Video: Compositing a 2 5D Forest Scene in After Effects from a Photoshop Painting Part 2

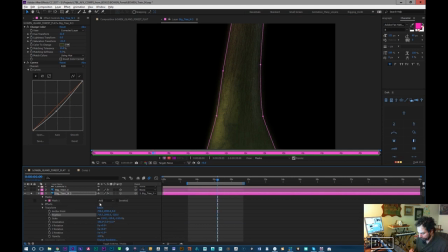271s
We could repaint the mask, or we could just take the mask's expansion and reduce that. So that'll crop that in a little bit.
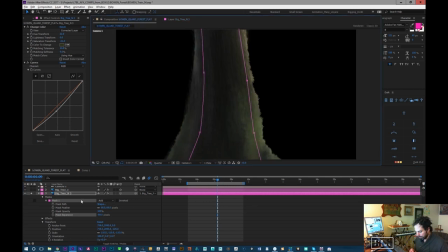280s
Now the reason we have to make sure that we scale this up, because if we don't, we'll see the re repeating pattern as we shift off the parallax.
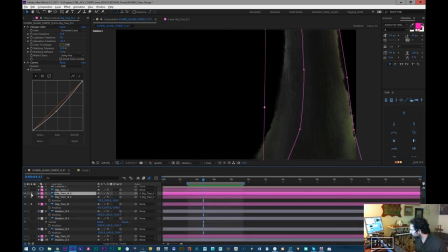288s
So we'll see the same shape. So if you can see, it's kind of hard to see because it's so dark.
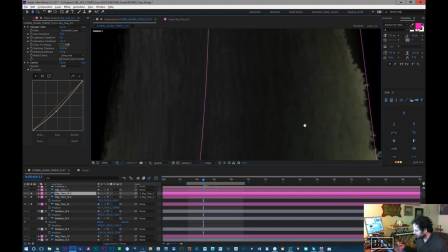295s
But let's just move in a little bit. So the camera is more to the left here.
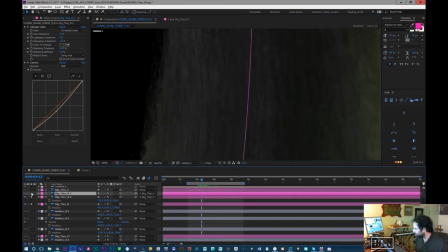300s
So what you're going to see is the repeating pattern. You see how that we're getting the same shapes happening?
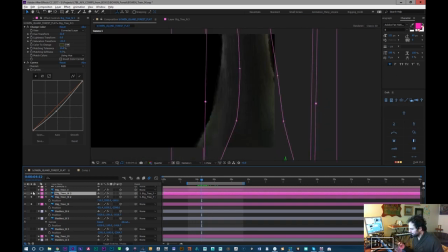305s
It creates a sense of repetition, like a stamping. We want to avoid that, right? So if we don't want that to happen, the best thing to do is scale it up enough so that it's kind of its own thing.
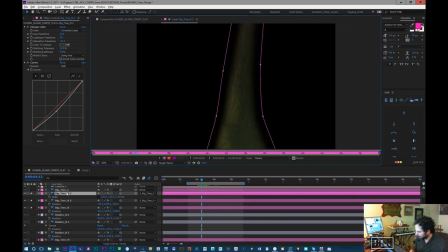317s
Now we don't have to scale in the Y so much as scale in the Z, or sorry, on the X. And also let me center it more to this here.
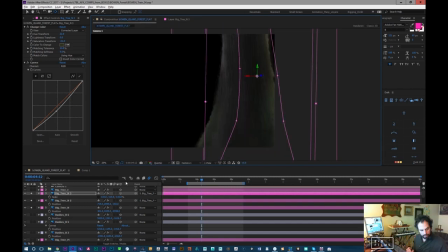326s
where our camera is, and we'll scale it here. This will just help us ensure that what we're seeing is wide enough to block out any repetition that we might get.
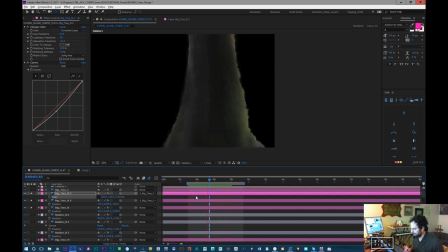343s
And it continues to bring more depth to that tree. Just a bit. Just enough to, I mean, it's probably, maybe it's possibly too much. I don't know. Just do negative 200. It's just something to add something. See that? It feels rounder.
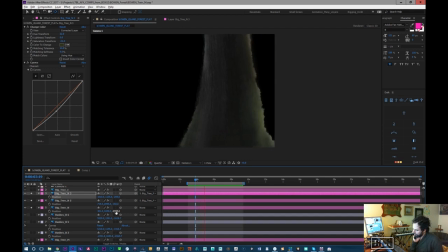360s
And for me, that's the point of a lot of this stuff, is to just fake that 3D just enough so that it feels like something. Okay. So that's all part of this big tree. So we'll just color those all the same and make sure they're parented to the one tree, which is great.
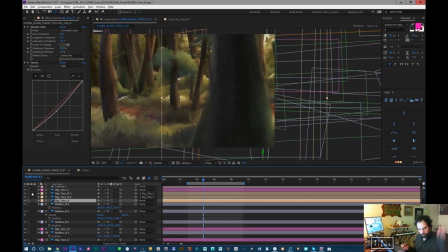377s
Okay, so that's done. So the next thing I did is, the next big step in creating depth is atmosphere.
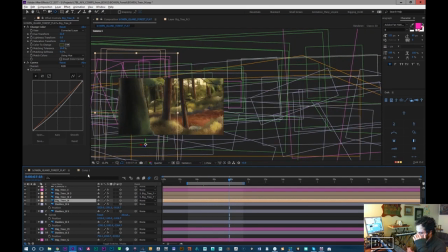385s
And so to create atmosphere in the scene, I've created a little piece of code.
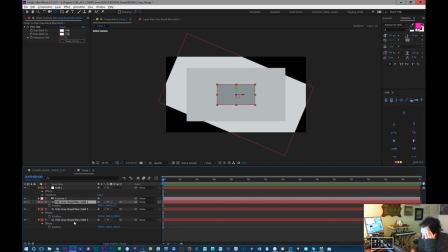393s
I don't know if I'm doing it right, but essentially it's just a pretty basic expression. And what I'm using is I have a null object, which I'll have at the top of the scene. We'll call this tint. And this tint object will actually help, this drives a tint controller in the whole environment.
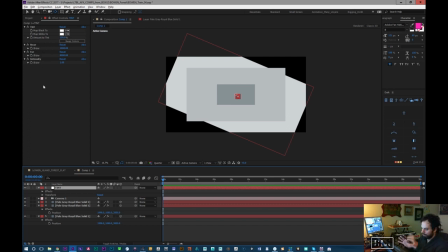413s
So this is like a fog generator, essentially, or an atmosphere generator. So I have tint, and I have my light and my dark, and I'm using a tint instead of a fill because I want to possibly be able to control my light and dark. For now, I've just put it white. And so then I have these sliders for a near value, a far value, and an intensity value.
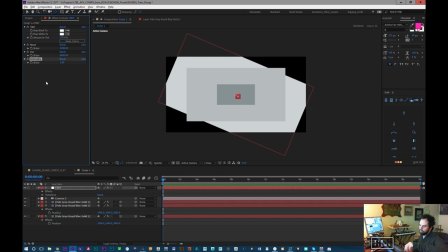432s
And that's what I'm going to use to control the fog levels. So then, for anyone who's watching, I'm going to show you the code that I made. And now, like, I'm not an expert at coding whatsoever, so this could be total garbage.
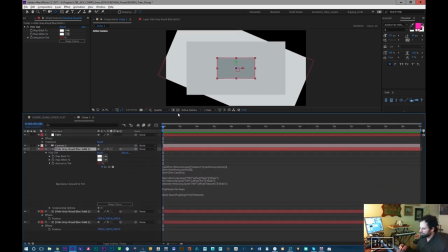447s
But it's just the most linear, I guess, artist code ever.
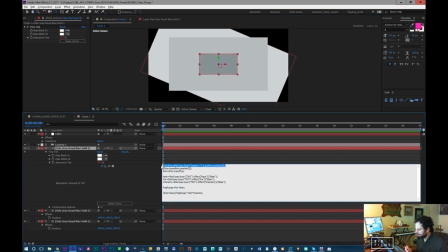454s
But what I've done is I've made a variable for, and I make variables just to make things a little bit easier to wrap my head around. It's not so much that they're necessary. I could just grab the values and stick them all in a big line, but it's more for me to wrap my head around the logic.
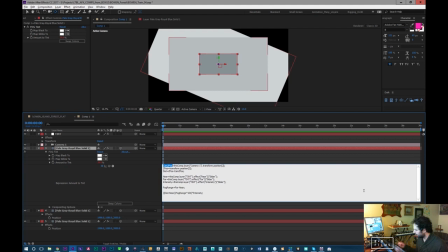470s
So I've created a cam Z position, and that variable, that's just grabbing the Z position of the camera.
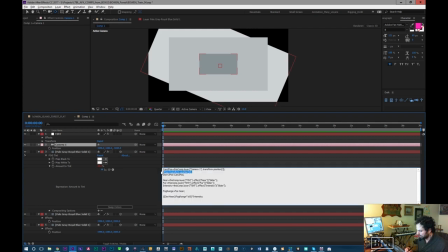480s
And then I have a Z position, which is the Z position of this layer.
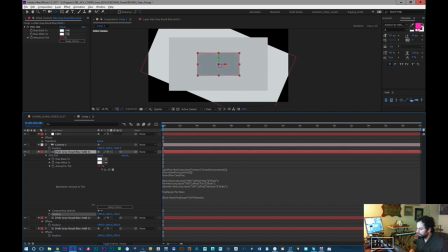487s
Excuse me. Because what we want to keep track of is how far away or how close these objects are together, the camera and the distant object. And that's to create that fog. Like, fog lives in sort of this range, right? So as we get closer to objects, the effect of the atmosphere thins out.
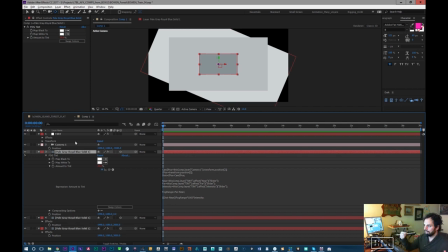507s
As they get further away, it gets thicker. But there is a point where it's so thick we don't see a difference anymore.
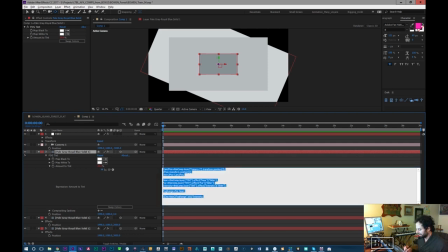512s
And that's what I'm kind of calling the near and far. It's pretty standard terminology for fog or for even depth of field.